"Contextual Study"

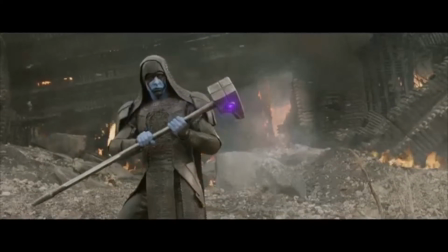This is done by techniques like the 180-degree rule and the shot-reverse shot technique.
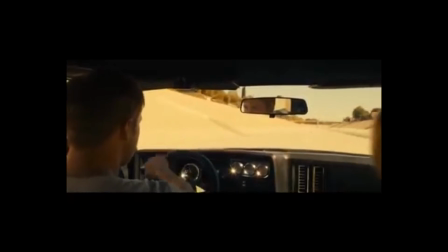It maintains a sense of chronology, and is meant to give a feeling that time is moving forward.
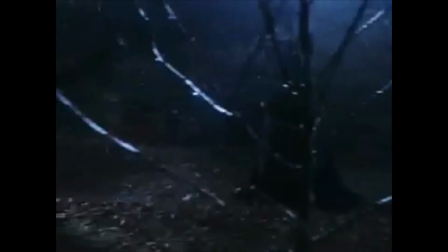Flashbacks may occur in the film, despite the narrative will still be realistic and linear.
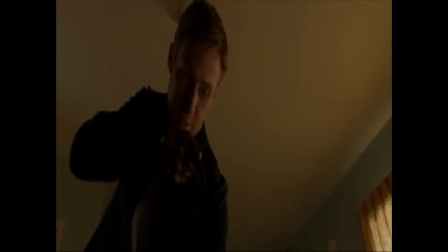There are two types of continuity editing.
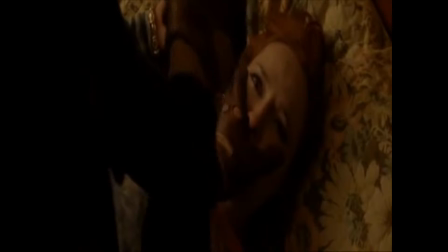Eyeline match, which is when someone looks at something off screen, and then the camera will show you something which is being looked at,
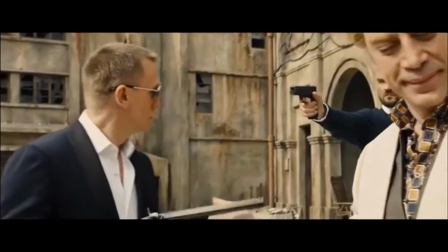and match on action, where a person's doing an action in one shot, and continuing it in the next shot.
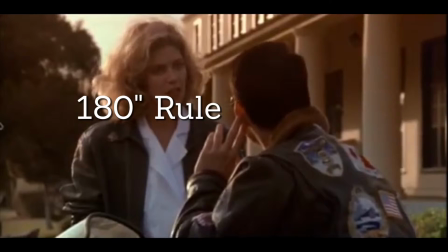The 180-degree rule is what states that the two characters should always have the same relationship with each other on screen.
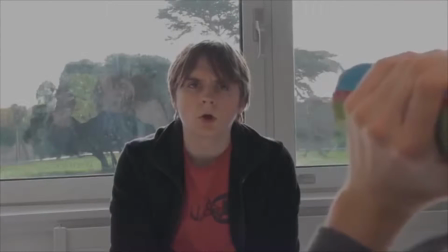Passing the axis which connects the two characters is called crossing the line.
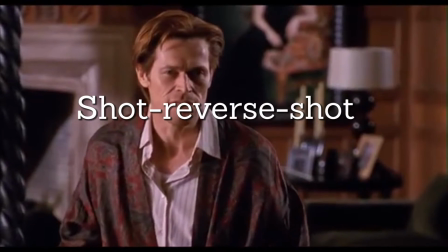Shot reverse shot is the practice of having the camera view one character speaking to another character,
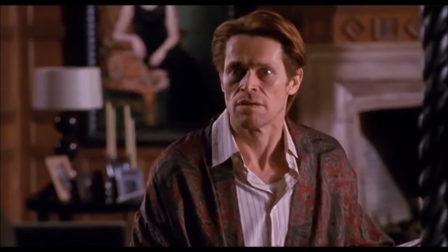and the next shot is focusing on said other character responding to the first character.
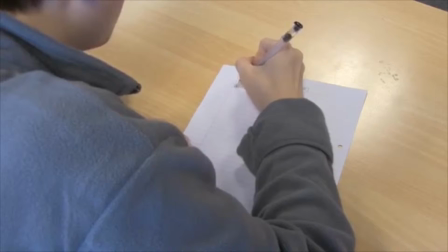Transition is what splits the two clips together. The most common form of transition is a straight cut.
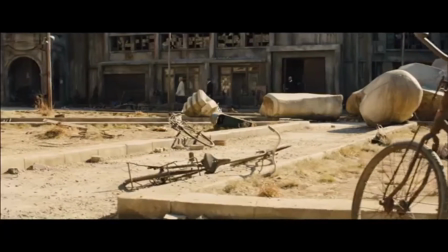This simply goes from one clip to the other without any form of creative effect.
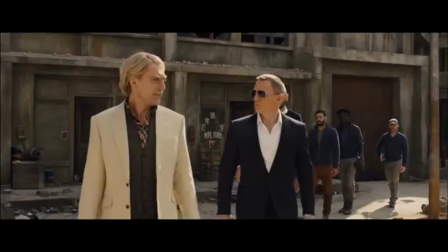Despite its simplicity, it's the most preferred form of transition. That's because of how much it maintains realism.
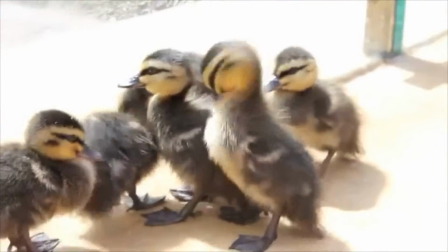Dissolving is when one clip fades off screen when another fades into the screen at the same time.
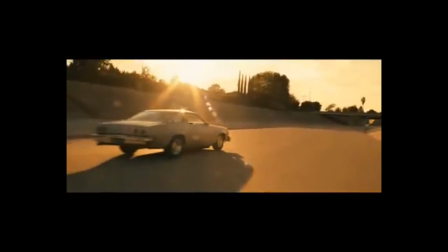It is often used to show similarity or connection. Fading is when a clip gradually turns to black so the next clip can turn from the black.
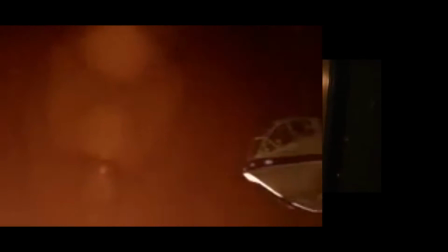It's usually used to show when time is passing. Wipes are when one clip is pushed to the side by another clip. It's used to show a scene occurring at the same time but at a different location.
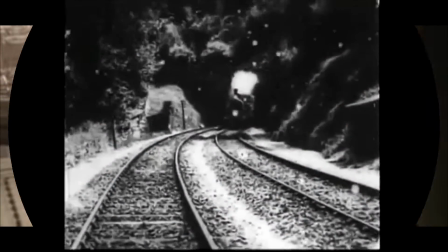Star Wars currently uses this transition. Editing is required to determine 4 meanings for the audience.
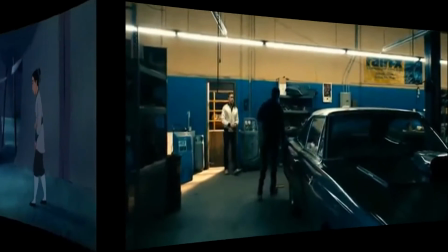These are what order you view the scenes of the narrative, how much information you receive from the narrative,
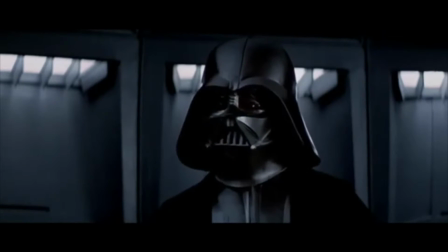what the audience's emotions should be about the situations the characters are suffering through the drama that's being developed,
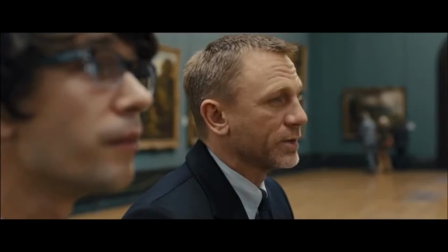and it's also used to tell the narrative and engage the audience with it. The opening scene in City of God shows how editing creates a meaning.
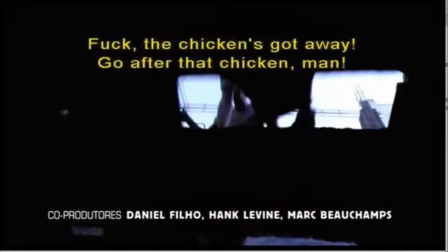There is a montage in the opening scene which shows a gang trying to chase a chicken that they were going to eat at a party. The director,
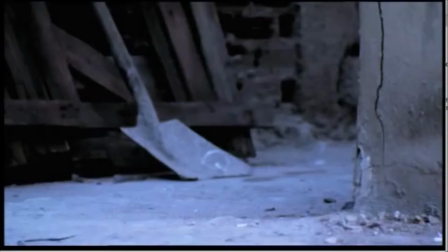Fernando Miralay, makes the audience sympathize with this chicken through various editing techniques.
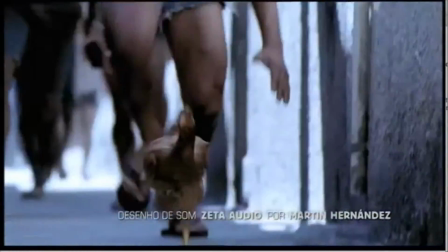Those include jump cuts, possibly to show the chicken constantly blinking in fear.
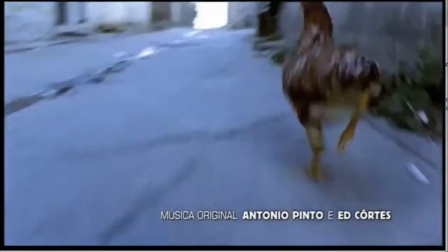Seamless editing is used to show the action and the violence of the gang and the near misses that the chicken needs to go through,
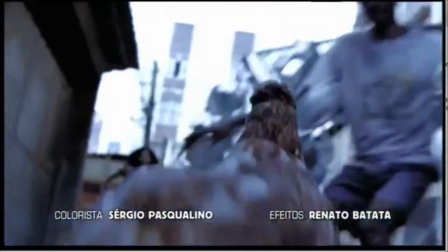and the pace of the clips go through fast. This is to show the desperation and the quick thinking that the chicken would need to go through in order to escape.
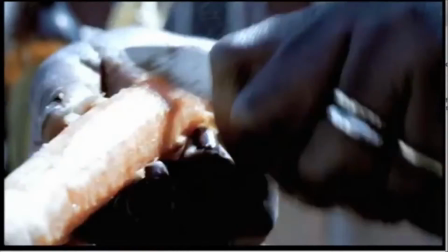The opening also has a montage showing various chickens being cooked.
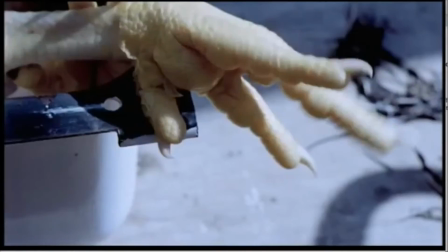It uses various clips, which convey the grotesque shots of the chickens being slaughtered,
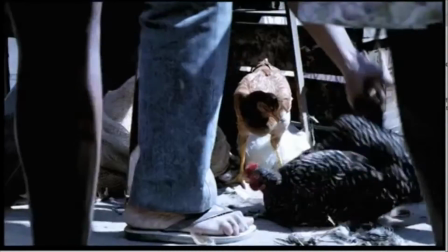of which are accompanied by fade-outs to show each life ending for them.
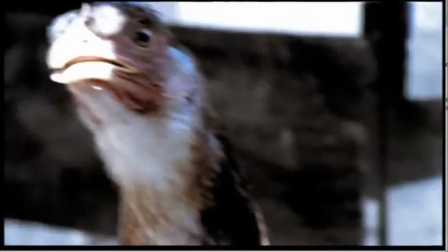It also contains reaction shots of the surviving chicken watching in horror its friends' deaths.
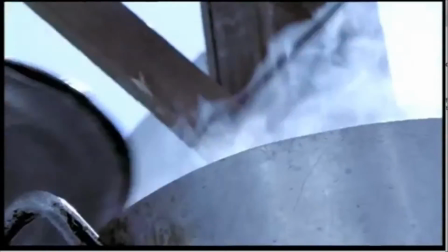The non-diegetic sound is upbeat and sounds suitable for a festival, which the gang are currently attending.
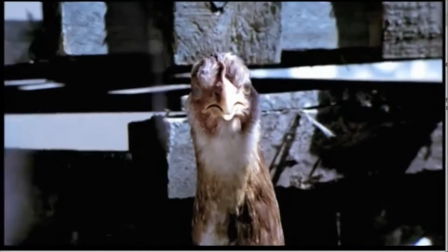This is meant to create juxtaposition alongside the images,
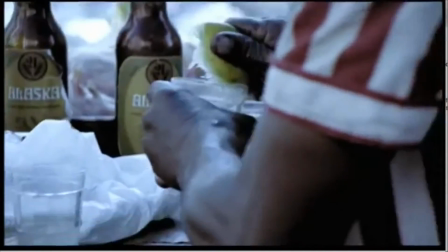which are meant to be disturbing for the audience and meant to emphasize the fear that the chicken would be going through.